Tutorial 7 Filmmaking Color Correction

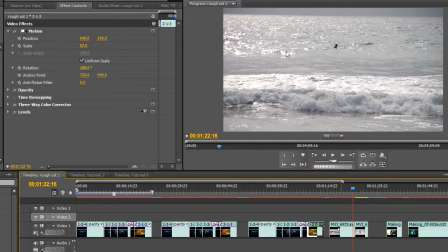250s
So the sun is kind of above the camera, slightly to the left, and I underexposed the shot on purpose because I knew I wanted it to be kind of darker, and I just wanted to get a bit of those kind of reflective highlights in the water and the ripples.
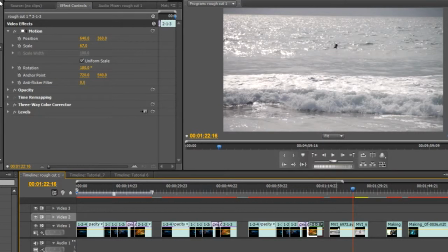265s
And then now in post, I'm just gonna change the colors to kind of make it look like it's actually taking place during a sunset.
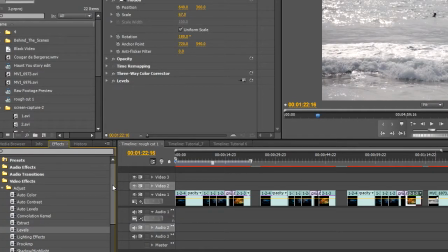273s
So again, we'll go to video effects. We'll go to color correction.
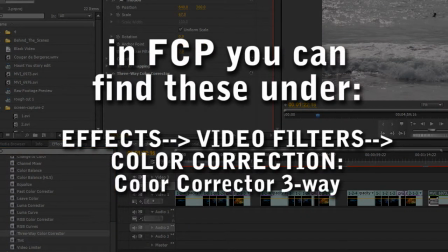279s
Take our three-way color corrector, drag and drop it onto the shot. And here's what we'll end up doing.
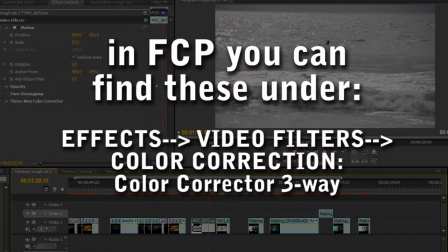288s
So.
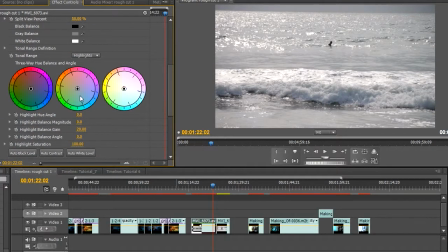291s
Go down here to our colors, and I'll basically first make the midtones just kind of just brownish, kind of reddish. Point like that. The shadows, maybe I'll counter it so not everything is so red.
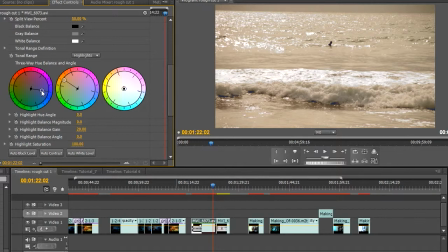308s
Kind of pull it a bit more towards blues. Yeah, like that. And then add a bit more gain to the midtones. And then the highlights, I'll make them very kind of golden looking. So like that.
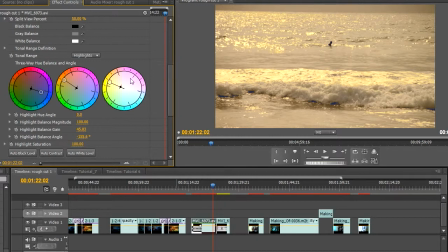323s
There. See, it kind of right away makes it look nice. Then I'm also going to go to the master channel here.
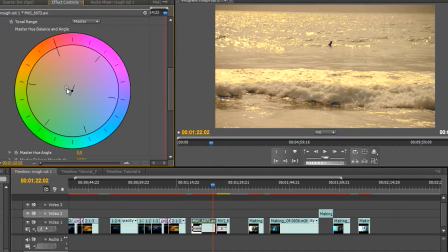329s
And I'm going to overall just take the whole shot and kind of make it look reddish. Add a bit more gain to it. There. Take away some of the gain. Add to it. Yeah, there.
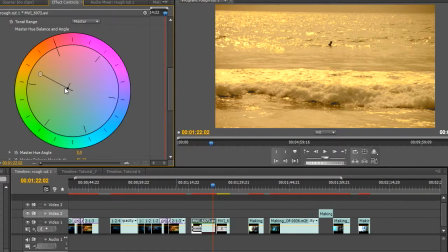349s
Something like that. A bit warmer.
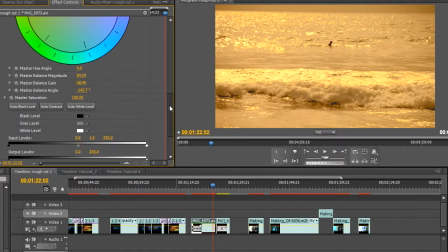357s
And then the last thing I'll do is again quickly add my levels. Drag and drop the levels. Click on the settings, and I want to kind of make it even more dramatic.
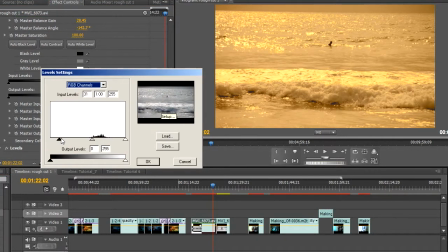371s
So I'll really kind of crush the blacks like that. And overall, I'll put the midtones to the right side to kind of darken the shot.
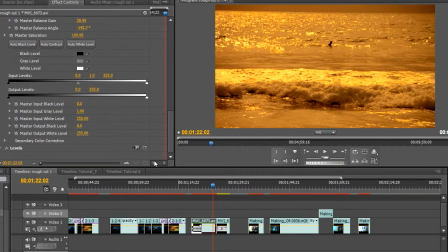381s
And see this right there, and that kind of makes the shot right away look like it's you know, like it was filmed during the evening or sunset hours.
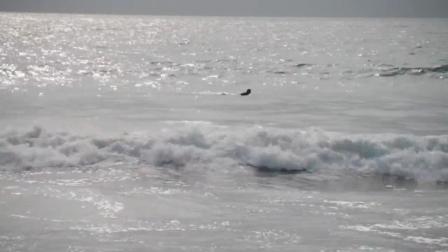392s
This is before how it looked, and this is the after. So you can see the big difference.
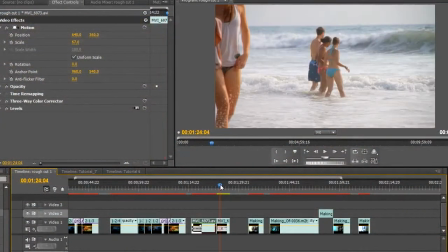399s
And here I'll show you another example. This is a shot for the same documentary that I did. Just kind of shot neutral and very flat. You notice there's a lot of details in the shadows and highlights.
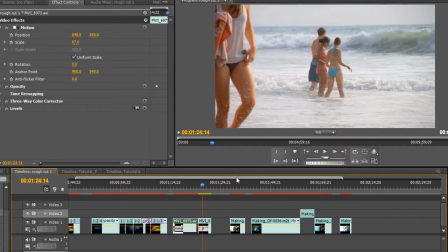411s
It's my settings in the camera. Whenever I'm shooting something, especially documentaries, where I don't know really what my final effect is going to be, and I want to have more control and information and post, and then I'll just shoot the image kind of very flat looking,
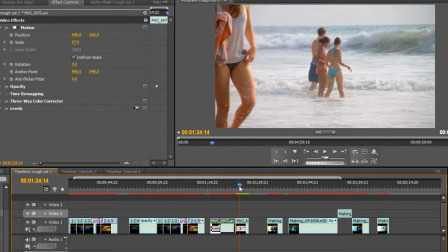427s
like here. And so now I kind of just want to, I'm happy overall with the shot, but I just want to add some warmth to it,
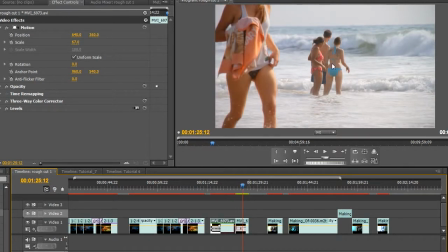434s
really make it look like it was, you know, it's in a hot kind of a tropical place. So again, I'll go to my three-way color corrector, drop it into the shot,
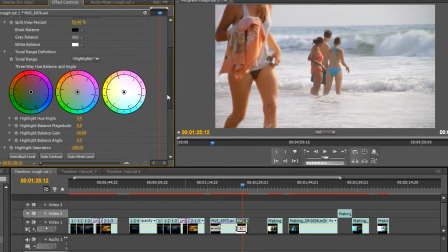447s
go to my highlights, add some of those kind of golden reflections in there, the highlights, something like that. Take the midtones to add some warmth.
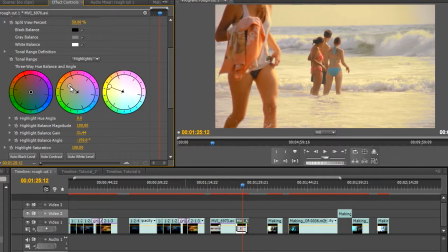463s
And then I'm going to take the shadows though and add a bit more blue to it. Just something like that. Maybe too much. And a bit more greenish looking.
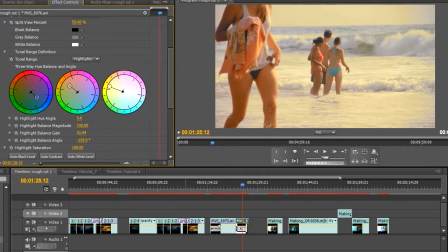477s
And then I'm also going to again take my levels and just add some contrast back into the shot. Since I purposely shot it looking kind of very flat. So go maybe something like this.
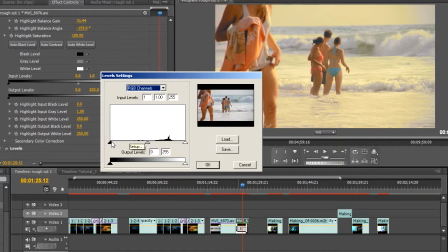491s
Not too drastic, but you know. Something like that maybe.